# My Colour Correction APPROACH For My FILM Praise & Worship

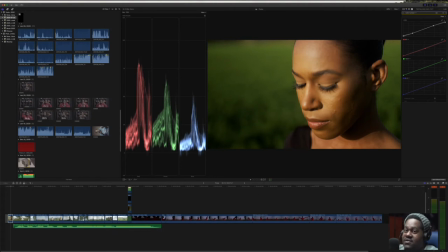And this is where you can get that sort of cinematic feel because if you look at most films, right, especially older films, what makes them filmic or look filmic is the gradation from highlights to shadows
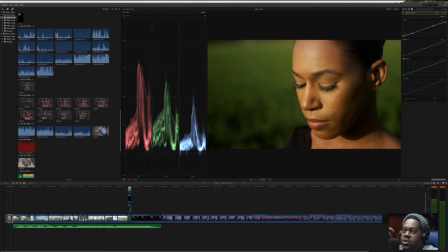and a lot of times you know those filmmakers that were going for a specific look will add punchiness so they'll add extra contrast or the to the shadows into highlights or they're at they'll add a certain sort of tint or color but for
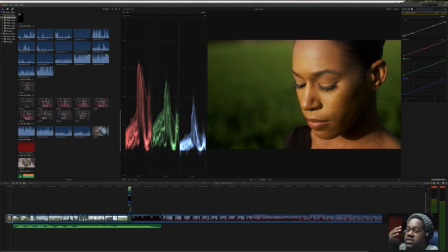the most part if you're looking at films there's this sort of really nice gradation from highlight to shadows so that's what I was trying to create when I was doing this so I'm adding this layer which was the color curve layer so if I click that on then as you can see it
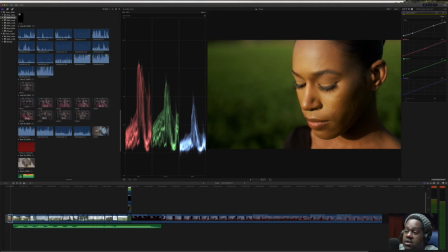takes it it takes the blacks from being close to crushed and it brings it way up now some people may not like this look some people may think it's just it's a little bit too aggressive but I really wanted to to make that the the blacks just really softer to soften the
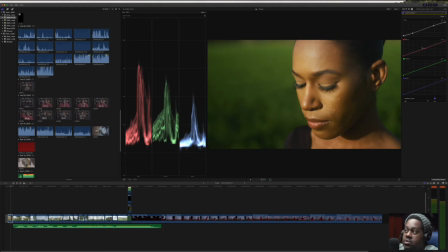image a little bit and then I also took my regs and I brought them slightly down in the middle just to help out with with that punchiness just takes it just took it down a bit it just mellowed out the image a little bit so we
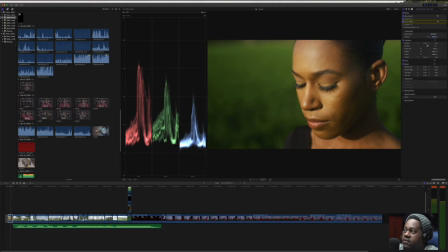have three we have one two three layers so far okay and we're going into more of our artistic layers now so this next one is custom LUT I had another custom lot which was the
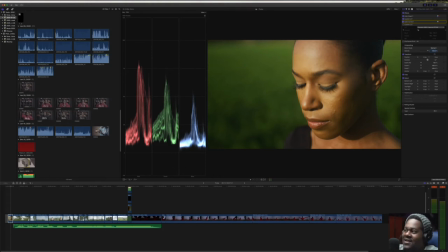the phantom LUTs now these phantom LUTs are really really dope they were created by a gentleman that lives in Australia and was a Sony shooter for several years still is a Sony shooter and he wants to create a lot that actually took
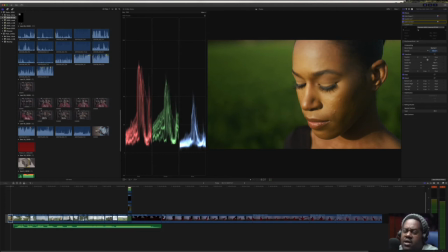s log to an s log 3 and made them look more like re footage and he did a really really good job with it what I would say is you know just when you do put LUTs on there you want to make sure that you're
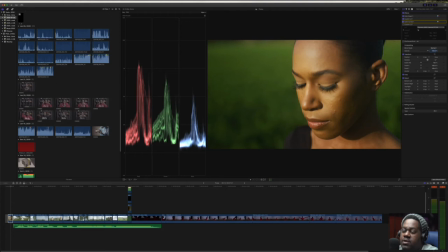adjusting the the the saturation in the reds a little bit because sometimes I find it to be a little on the red side for skin tones especially darker skin tones but outside of that it's an amazing LUT system and I I would really encourage you to check it out.
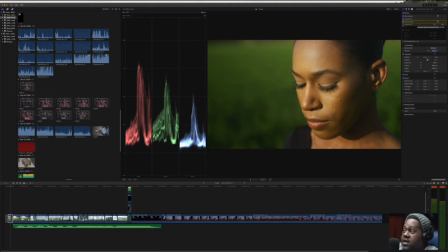I'm gonna leave a link in the description below. So anyways, I am using this particular LUT, which is Phantom RE1 Neutral PP7 LUT.
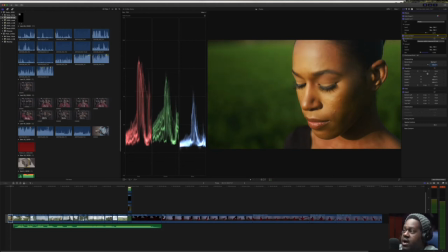So I'm gonna click that on. And then that brings the RED back in, but it brings it in in a slightly different way. So if I take this curve off and I show you here, right? we took out some red and then we brought up our blacks.
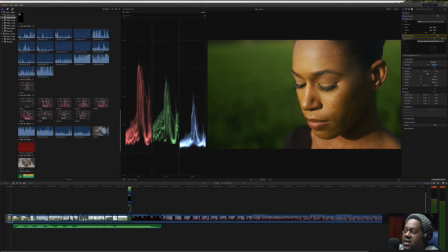And then when I add this LUT in here, it adds a little, just a little more punch, but in just the highlighted areas and sort of still keeps my blacks elevated and keeps them soft.
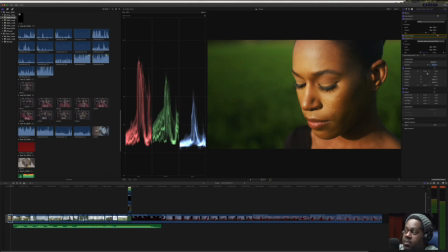So that's why I use that. And as you can see, I only use about 0.18, I should say, of a mix. If I went all the way up, then it would just really, really be too far. So I only use just enough just to add just that little kick, right?
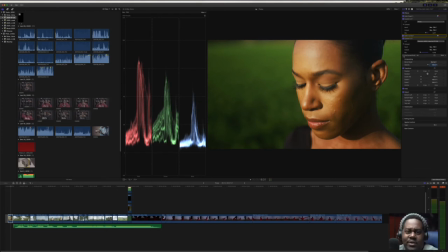It's like, it's like ketchup. It's like sauce. So you can't put too much sauce on a burger and stuff like that. You got to still eat the burger. And you know what I mean? Anyways, I digress. So the last thing is this, this little plugin right here.
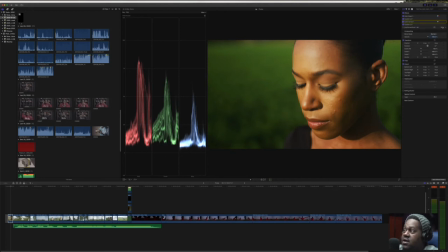And it's not a little plugin. It's actually a very well-known plugin. It's called Film Convert. Film Convert is my favorite thing in the world. I always use it for every one of my projects. It's my secret sauce. That's not really secret because a lot of people know about Film Convert.
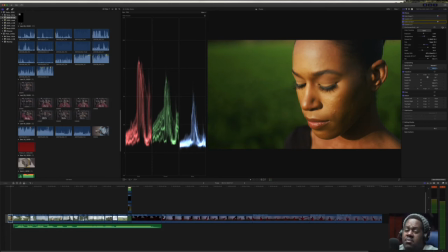They are an amazing team. And the thing that I really like about Film Convert is that it actually emulates, it's not just a layer that they put on top of your footage, it actually emulates or simulates the texture and the value and the exposure values of film stock,
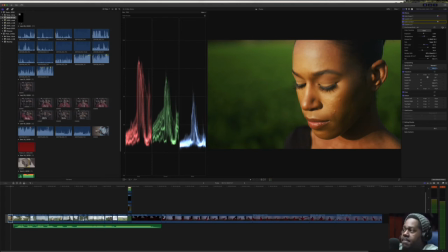right, of well-known film stock. So they actually, this is an older plugin for, this is their 4K plugin of Film Convert Pro 2 for Final Cut Pro, but they're actually working on the new version for Final Cut Pro,
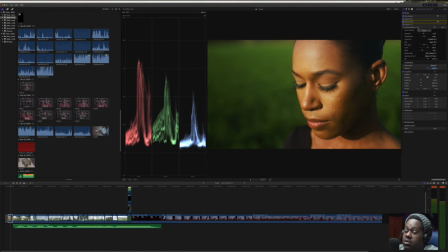which I'm really excited about testing and trying out, which will be coming sooner rather than later. But yeah, I have this plugin, I'm gonna click on this and you'll see what it just did. So I just flicked it off and then flicked it on.
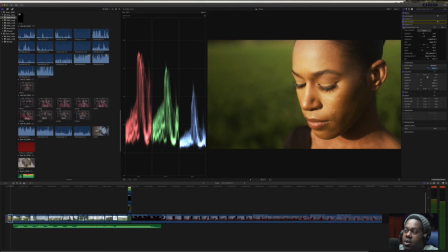So now it kind of gave that sort of warmish glow, but also it gives us film grain.
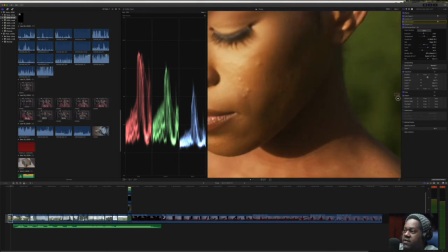So if I zoom in and if I bring it right over here, you guys can see a little bit better.
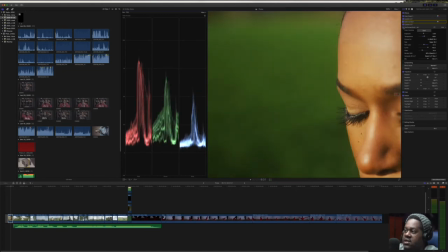So I'm gonna turn that off. So that's before, that's after.
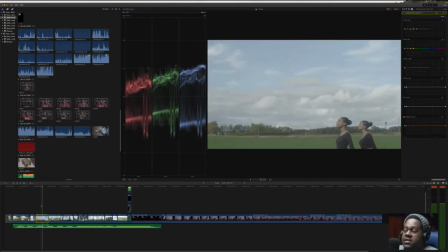That's before, this is after. I really, really like this shot here because it has dynamic range, it has both of the girls in it and at the same time you can see the clouds and everything else.
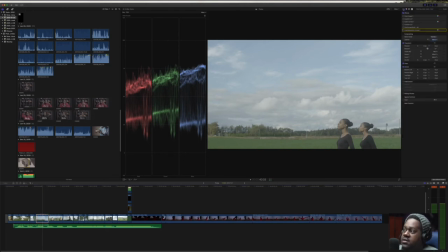So if we go back to our settings and layers here,
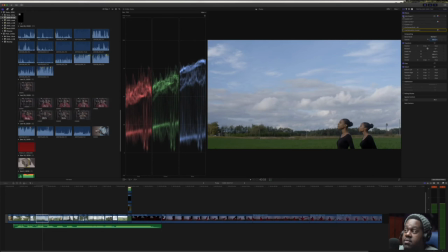I'm gonna go to color board, I hit color board, And that's my set layer or my first sort of like setting the tones properly.
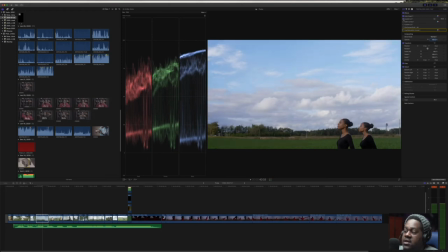Then I go to custom LUT and that adds in that sort of pop. Okay. And then from there I did my color curves, right? And if you want to see my color curves again, I'll show you that. It's the same sort of thing. It's this slight S curve.
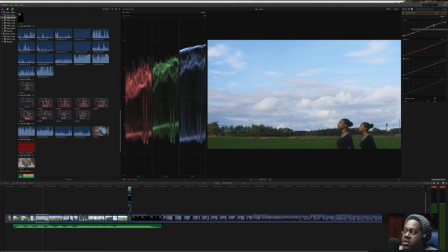I brought up the blacks a bit and then punched up the whites to give some contrast, but then also to have a nice sort of cinematic roll-off, right?
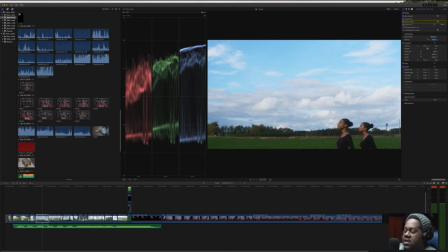Then what I did was I went to custom LUT, and I added my custom LUT to add a little bit more punch back in there, film converts, right? And film convert really changes the... So this kind of looks really digital, right?
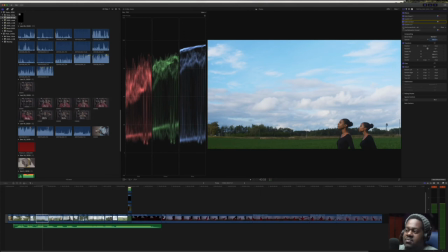The blue looks like a real digital sky, and that's something that happens with pretty much all the footage I look at, especially specifically with Sony cameras, like the blues and the greens are like super punchy.
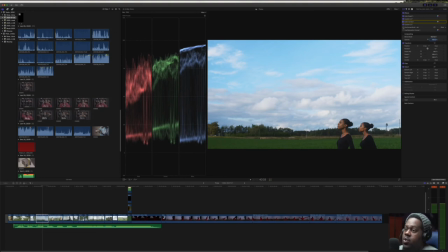Like it's a little overboard. And when you are color grading footage like this, you have to be aware or at least be sensitive to the fact of how the camera interprets color and then know how to bring that down to make it look a little bit more realistic.
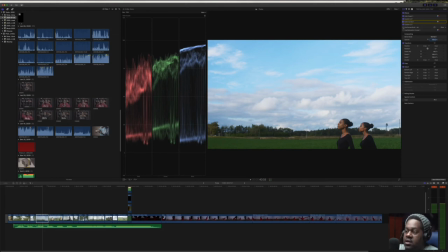Right now, it doesn't look that realistic, right? I like the colors, but it just looks just overdone. So then when I bring in the film convert, film convert really tones down all of that, tones down the sky.
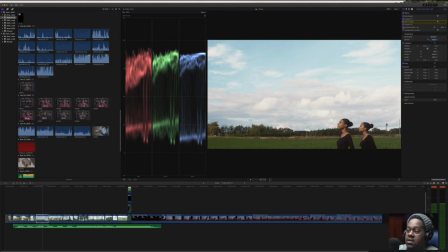It tones down their skin tone. It really blends in all of the tones together, right? So like, although they're in the foreground, the girls in the foreground, and then we see the background, the colors and the emphasis on the colors all kind of blend together to make one cohesive shot.
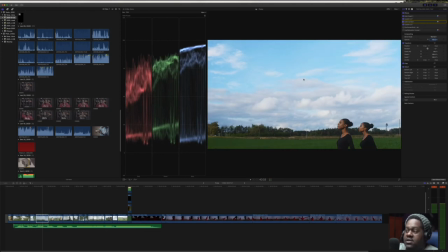So I'll show you again. And this is how it looked before, where it's like the sky is super pronounced. They are pronounced in terms of the skin tone, and then you have this green background. There's just a lot of separation in the shot, but when you add the film convert, it adds, it just blends in all of the tones a little bit better together.
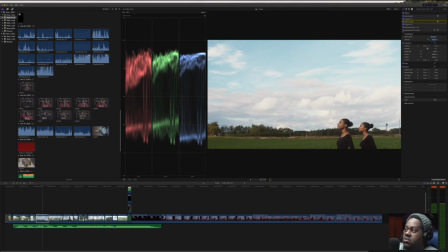And then I added in the hue saturation curve, which just kind of mellowed out the skin tones a little bit more.
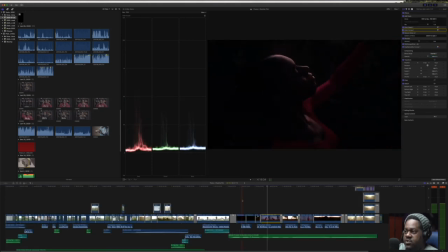Um, this, this was an interesting clip here because I, I literally had to pull back on so many areas and just kind of pull up on just the light that was hitting her.